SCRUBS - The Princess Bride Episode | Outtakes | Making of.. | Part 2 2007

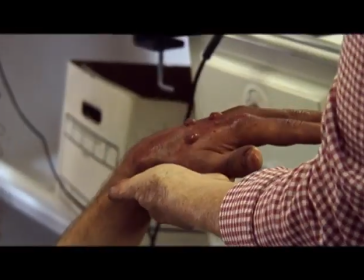(7:57)
They needed to be dirty and dark teeth. You know, we rotted their teeth, we made their hands dirty. the Ted character is called the
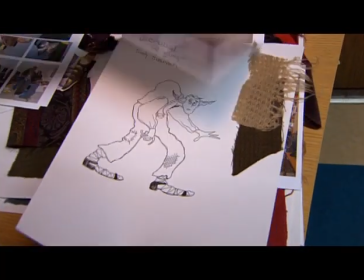(8:05)
toad the toady the toady hunchback and what I did with for his
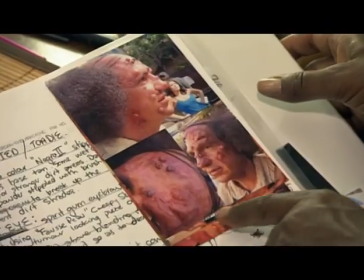(8:11)
makeup application I wanted him to be covered in warts I
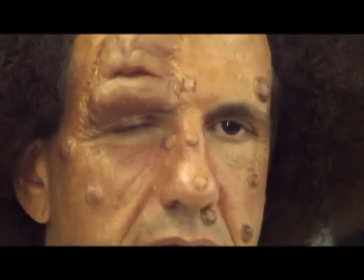(8:17)
thought someone toady you know would be would be kind of wardish so he really he looked hideous he looked hideous and combined with the wardrobe and what Lorna ended up doing with the hair it's just it's really funny we had a lot of choice when it came down to what we wanted to do for hair and makeup and what i did was i cut the top
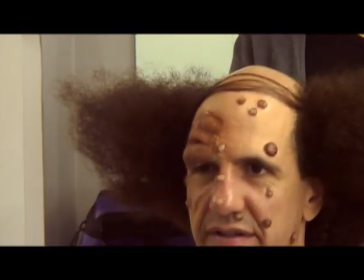(8:37)
out of a wig stuck this to his head and then we did kind of like a funny comb over this is definitely the strangest weirdest uh get up i've had on scrubs um the other makeup is the giant his costume was amazing He was in lifts.
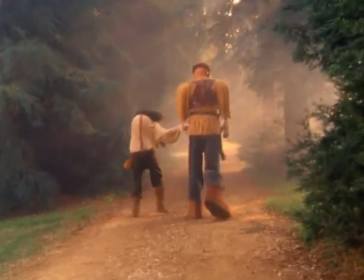(8:51)
He was built out, really broad shoulders. The challenge for us was we needed to
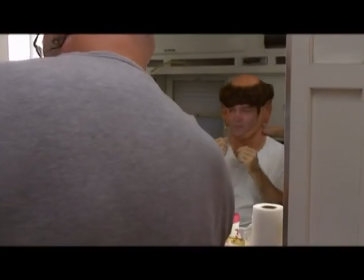(8:59)
be able to create a head and hands that went along with this big body.
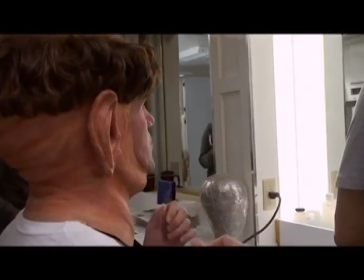(9:04)
The piece that went over his head had huge ears in it. And then we made extended fingers that slipped onto his own, and then Kerry's costume wrapped through the fingers, and it gave the effect of huge hands.
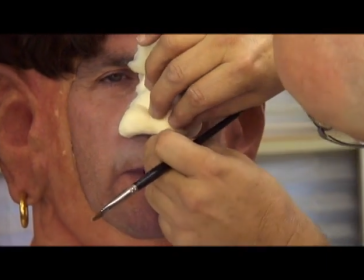(9:17) The Dark Lord is near! Hide!
Neil's makeup took about four hours, I think, well, five hours the first day.
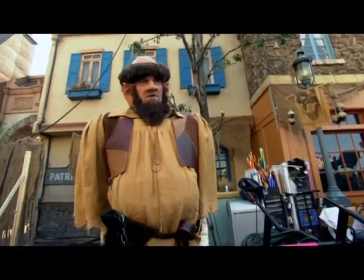(9:24)
This is really something. This is a few hours in the chair, you know.
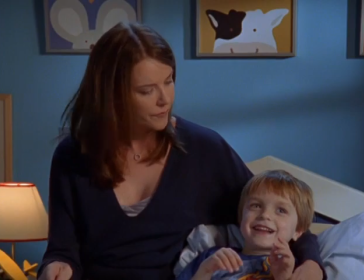(9:28)
The other really elaborate makeup is Krista's, Krista Miller's, and she plays the evil witch.
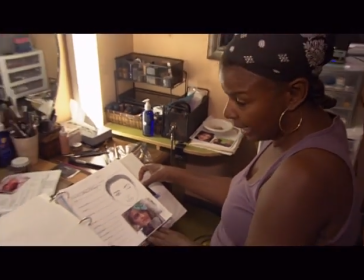(9:34)
When's Krista going to go through makeup? She had a face cast done. They exaggerated her nose,
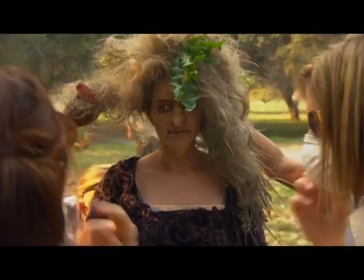(9:41)
her chin, and then he did an application on her skin, which is latex glue, in order to create wrinkles and textures. Is it bad that my husband has me written in as a witch in this fairy tale? Is that bad? I don't know. Action! Princess makeup, Zach wanted her to look like a real princess, to look regal. I have about 9,000 eyelashes on. Tons of lashes, bottom lashes, top lashes. As a matter of fact, Sarah would wear her lashes home every night. Princesses are just born with long eyelashes.
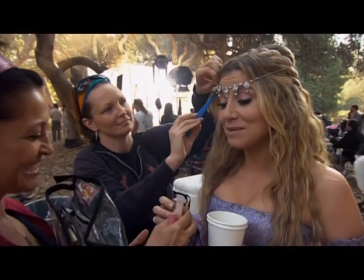(10:14)
We bring out the glitter, we're ready to go. I don't normally have sparkles. on my clavage. I rarely wear makeup on scrubs. You're about to watch me put makeup on for probably the second time this season.
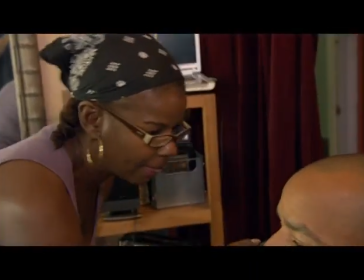(10:27)
I'm putting facial hair on him, chopped facial hair, and then we get to color his skin.
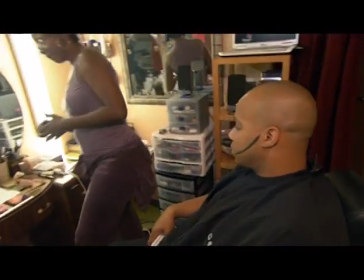(10:33)
He gets to be bronzed. The best part, I'm about to get bronzed. Yeah. It's actually more gold.
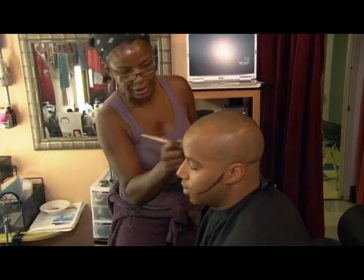(10:41)
Here, it doesn't really look like much, but when he gets under the light and for whatever,
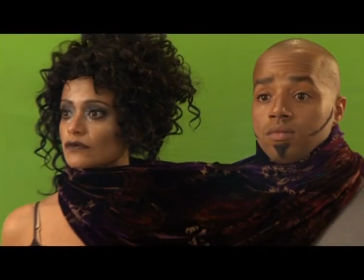(10:46)
With that green screen behind them, it really, really looks bronzy.
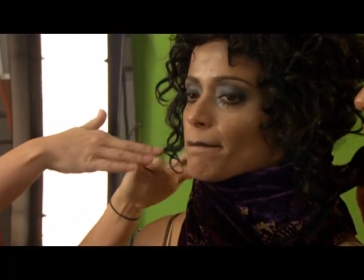(10:51)
This is a human hair wig that was styled a week prior. Plus, because we're doing green screen, the hair had to be...
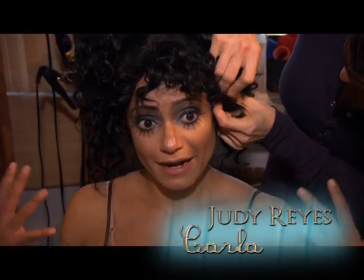(10:59)
I wanted long hair and out more Afro-y,
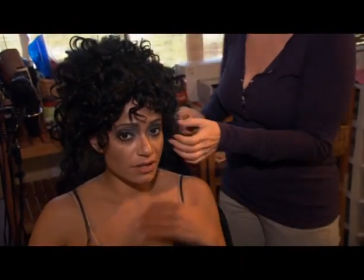(11:02)
but it had to be higher and off my neck because we're a two-headed monster featured on a single body, and nothing can go below the neck.
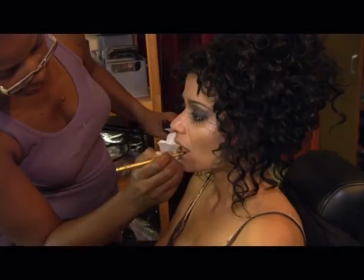(11:12)
Yep. So we had to go up and out. All right, this is the second half of the Turla makeup.
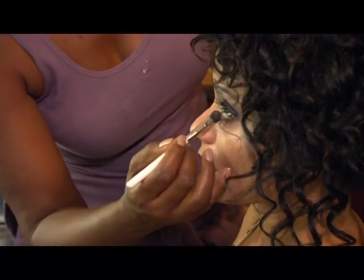(11:18)
The male half is bronze, the female half is silver. And so I was just trying to coordinate the makeups with costumes.
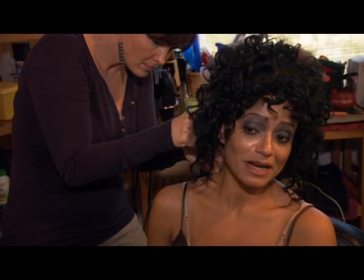(11:25)
This is absolutely the most dramatic look I've had on the show so far. You know, not the most dramatic performance, but definitely the most dramatic look, and it's really fun.
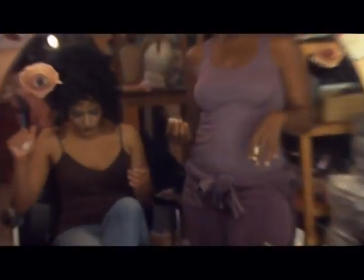(11:33)
It's done. She's kind of a cracked-out flapper.
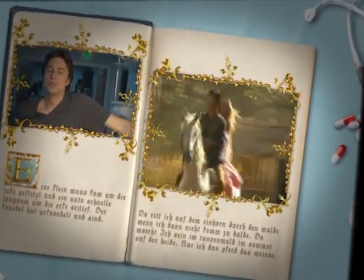(11:39)
We're in the forest, and it's like horses and just beautiful animals,
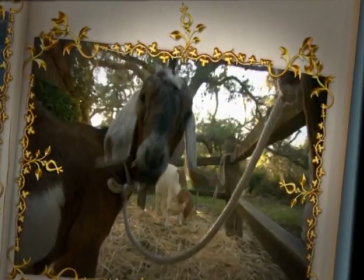(11:45)
you know, a little baby goat, and, you know, someone said, not a bad office. It's a very Scrubs-On location. It's a very big-themed, you know, epic movie.
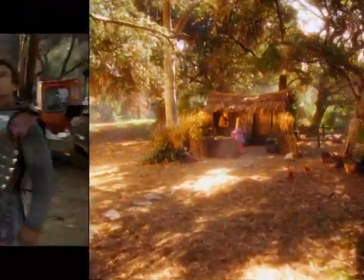(11:56)
You've got everything in your toolbox right here to come out, you know, and shoot in the park or just be on a medieval village.
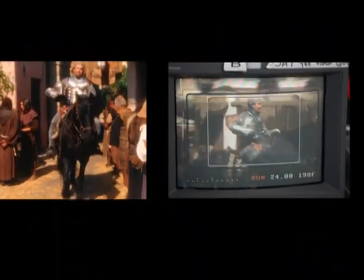(12:02)
And I actually thought the village was a lot of fun. So this is our version of a medieval village.